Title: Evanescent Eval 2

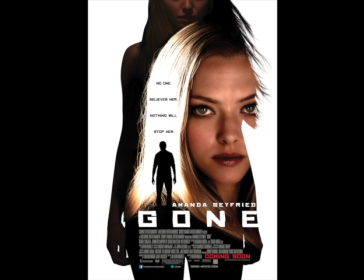When doing research for our target audience, we were primarily focusing on the genres included in our film, and so we looked into some movies within the psychological thriller genre.
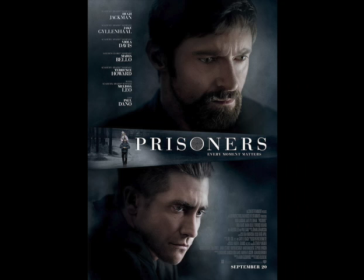We researched into what movies did best in terms of box office charts, as we wanted our movie to appeal to a wide demographic.
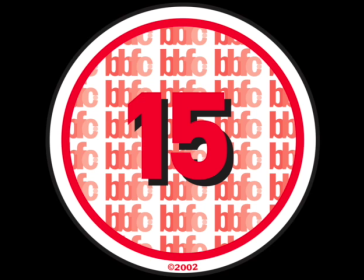Movies such as Gone, Awake and Prisoners came up as one of the most popular, and they all had an age rating of between 15 to 18.
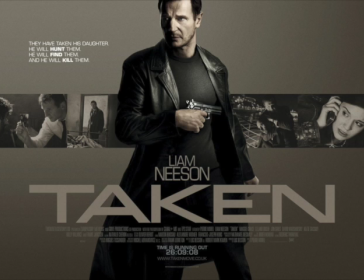However, we wanted our film to appeal to a younger audience as well as an older audience, so we took inspiration from the movie Taken,
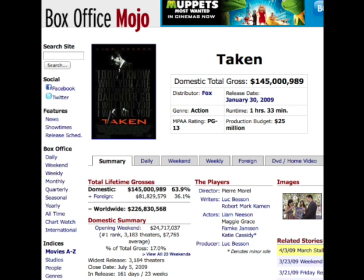which had done significantly well in the box office and made a total of over $226 million.
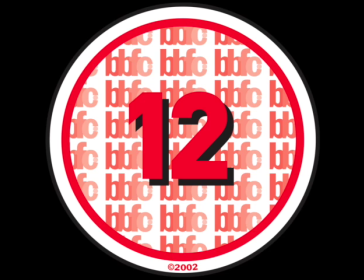Taken was rated a 12, so we decided that our film would not involve anything too explicit in terms of content and language, which is why we resulted in rating our film a 12A.
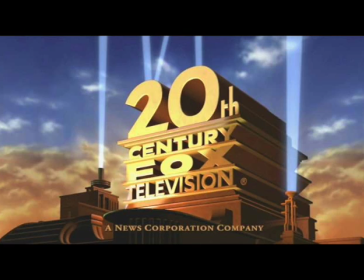This is to maximise youth audiences and we use 20th Century Fox as our distributor because they widely produce films globally for family audiences which allows them to reach out to a wider audience Overall,
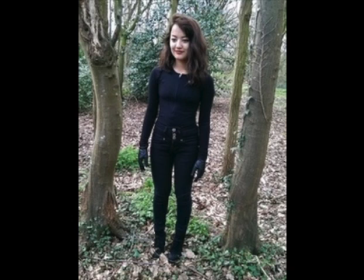our film appeals to a wide mass audience It appeals to all ethnicities as we have an oriental actress playing the protagonist Although the protagonist is a female and she challenges the typical conventional role of a man males would still be interested as the protagonist is attractive and appealing to men.
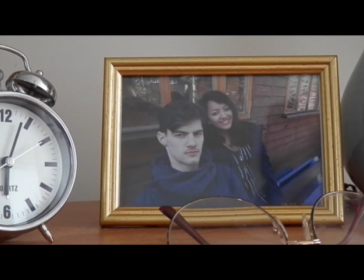Typically, our film would appeal to heterosexuals as the stories revolve around a heterosexual couple. The reason for this is that it would attract a larger audience and heterosexuality is more widely accepted,
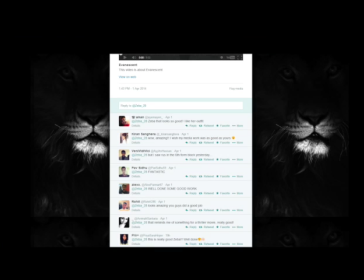although at the same time we are not excluding any other sexualities. Our audience would have to be educated so they can tell which part is a dream and which part is reality. and also they would need to be intelligent enough to keep up with the complexity of the storyline and piece bits together
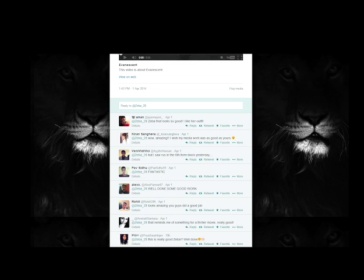as it may play on people's minds too much and they may find it difficult to understand. Our film is not targeted at a specific social class. This allows it to appeal to a wider demographic.
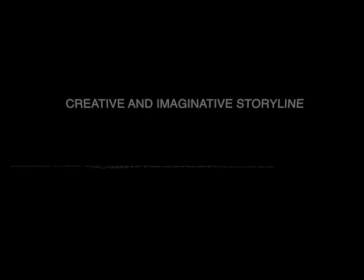Our film attracts the audience we intended it to because the genre itself is one that appeals to our target audience, early teens and over.
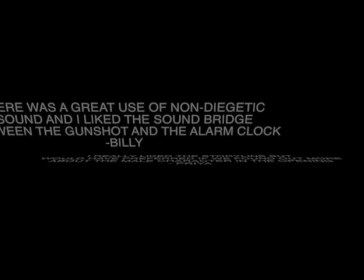They enjoy the idea of mystery and something that psychologically plays on their minds and challenges their intelligence The music used in our film addresses
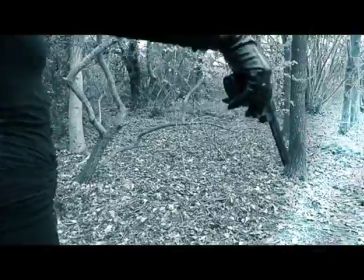the audience into the film because for the dream sequence we use the soundtrack which had a wide range of dynamics and has an offbeat rhythm which creates a sense
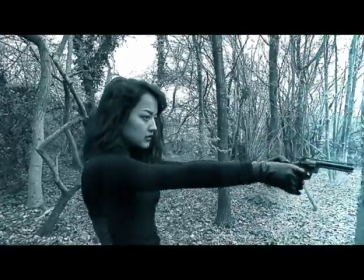of unease for the audience The music also guides the audience on how to feel For example,
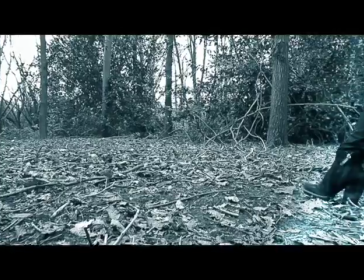in the bedroom scene, the music totally contrasts to the music in the dream sequence.
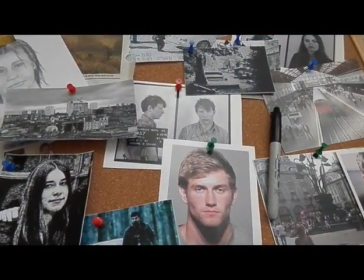It's very slow paced, calm and uses very few instruments.
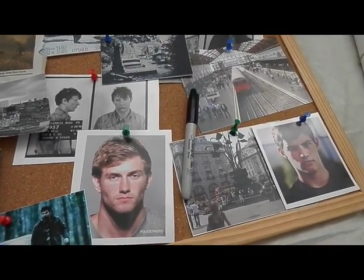This is so the audience have a better understanding of the film as we have the voiceover playing at this part.
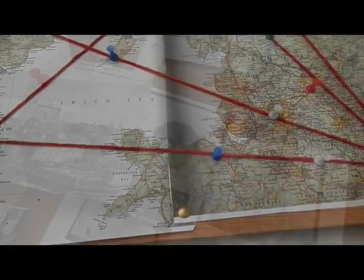However our film is not reliant on the voiceover. The sound effects used in our film also addresses the audience. For example, the sound of the gun shot creates jumps. This slurs the audience in even more because you know you had them captivated into the movie. The fact that the opening scene ends on a mystery leaves the audience with questions. It leaves them intrigued and interested.
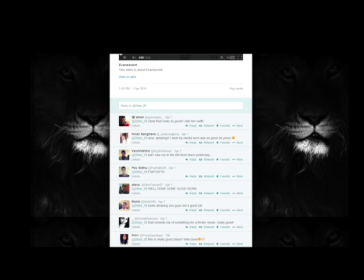They may also feel a bit of confusion, but in a good way, because they would want to watch the rest of the film to clear up that confusion. I had also used social media to get a response from my peers and ultimately we seem to have got positive feedback.
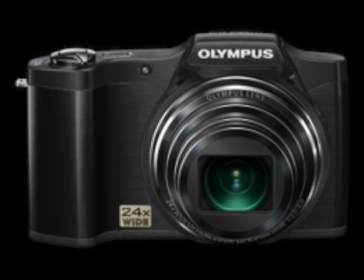For our film opening we decided to use our own camera. We used an Olympus as this takes HD videos which helped our opening look more professional.
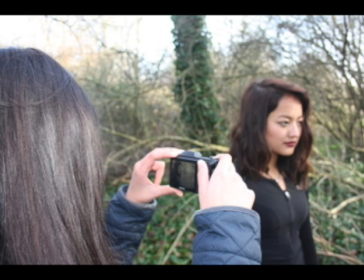We decided against using the school flip cameras because the quality is quite poor and it's very difficult to play back digitally.